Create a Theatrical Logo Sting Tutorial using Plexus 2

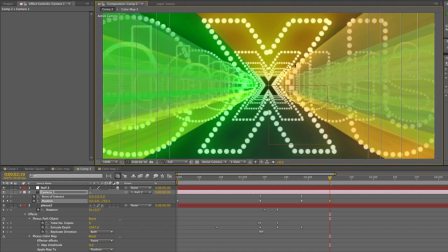And just make sure that, oops, make sure that we are centered in the middle of the X. And then I just went through to the end. Keep going. I'm going to hold on the shift key to move a little bit faster so
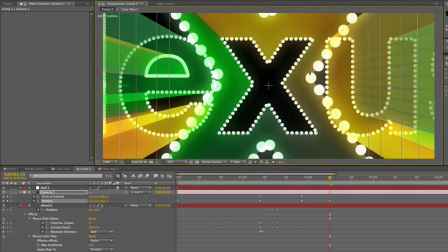and there we go
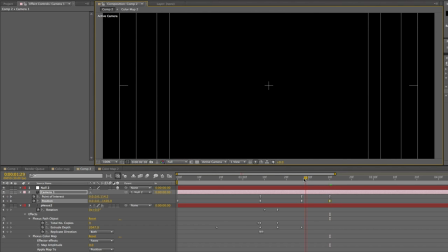all right so that's now as you can see
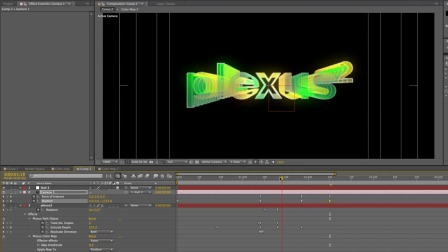i think i did a little bit more of a rotation but you know you can see this is also pretty cool in fact um the very
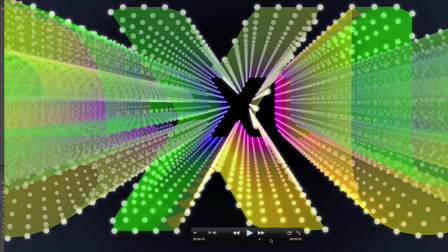last thing um is the i'm not going to cover the i'm not going to cover this this thing at the end because this is just basic
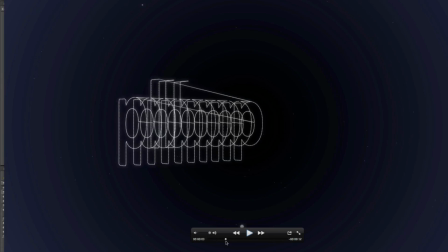after effect stuff but i will cover this i don't know if you noticed that there was this very slight very subtle star field I
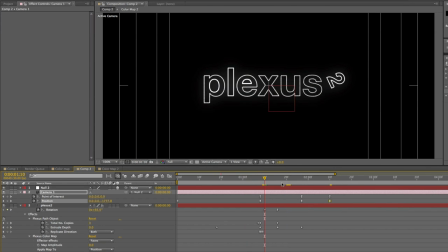created that with plexus as well so I'm just going to show you quickly how to do that so if I go back to my plexus layer I'm going to add a new piece of geometry I'm going to add a primitive in this case you can do either cube or sphere I think I did a sphere and this is also going to show you a
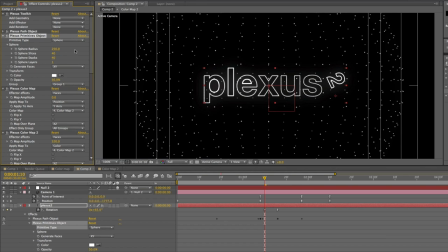new concept which is the concept of groups because I'm going to actually consider I wanted to render the star field separately than my plexus text layer before i do anything i'm going to check my path object that's automatically set to group
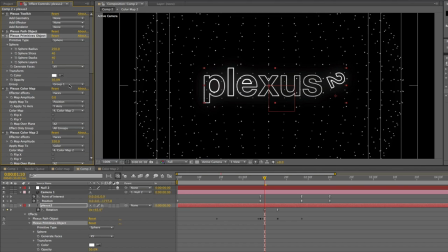one and what i'm going to do is this new primitives object i'm going to set that to group two so all of the stuff i did right now i wanted to all of that only to affect group one so i'm going to set the effect only group instead of all groups i'm going
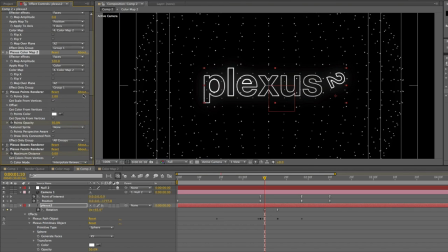to set them all to group one. So here we go. Group one, points renderer, group one, beams renderer. So notice how now it's not rendered because there's nothing rendering group two yet. So the beams renderer to group run, the facets renderer to group one, and that's it.
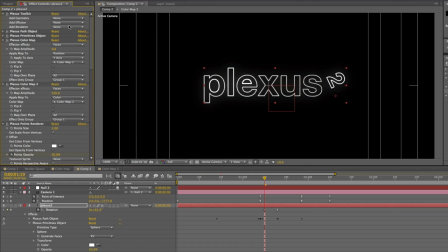So now if I want to have something render group two, I have to add a new renderer to do that. It's really cool. It's all in the same stack, right? So I'm going to go ahead and add a new points renderer and this points renderer is currently rendering all groups here
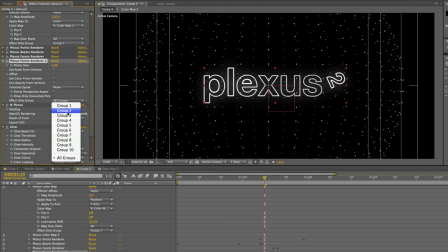it is so points renderer 2 i actually wanted to just render group 2 because otherwise it would double render group 1 and to make it feel like a star field i added a noise effector so just go ahead and added a noise effector where is the noise effector there it is and again i only wanted to
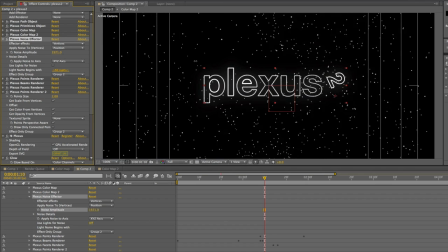affect group 2 and just go ahead and really just tweak this up if i wanted to bring down the number of stars, if you will, the number of points. I do that in the primitives object. I just go ahead and reduce the number of slices here. So I think I want something like five and five. So there you go.
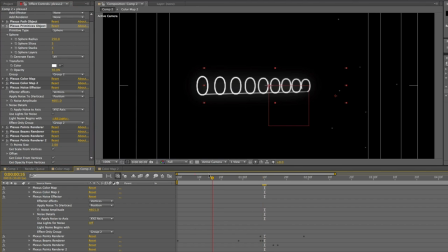So now there's a few, you know, things. And you can really feel it when the camera is rotating here. I'm going to render the points really big so you can see it's really obvious right now. All right. So you can see here how it moves with the camera. And you can move the, if you want it to be bigger you can spread them out you can make the radius of the sphere bigger
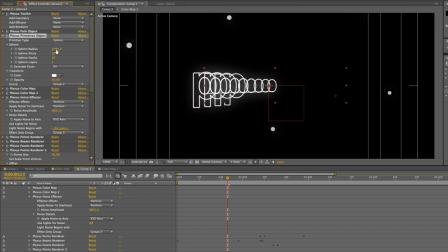maybe we'll go ahead and 10 and 10 so I'm just now the radius is really big so now it's gonna feel more like spacey even more I think so now it's just pushing them further and further away and
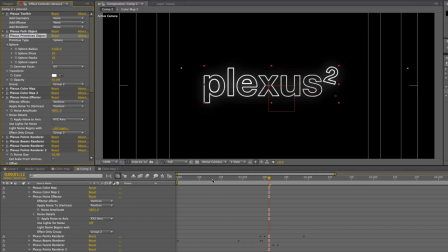we can bring probably bring this as well let's see how yeah so let's let's make more because I hope you understand the concept here the more slices the more points they are you can also add layers as more points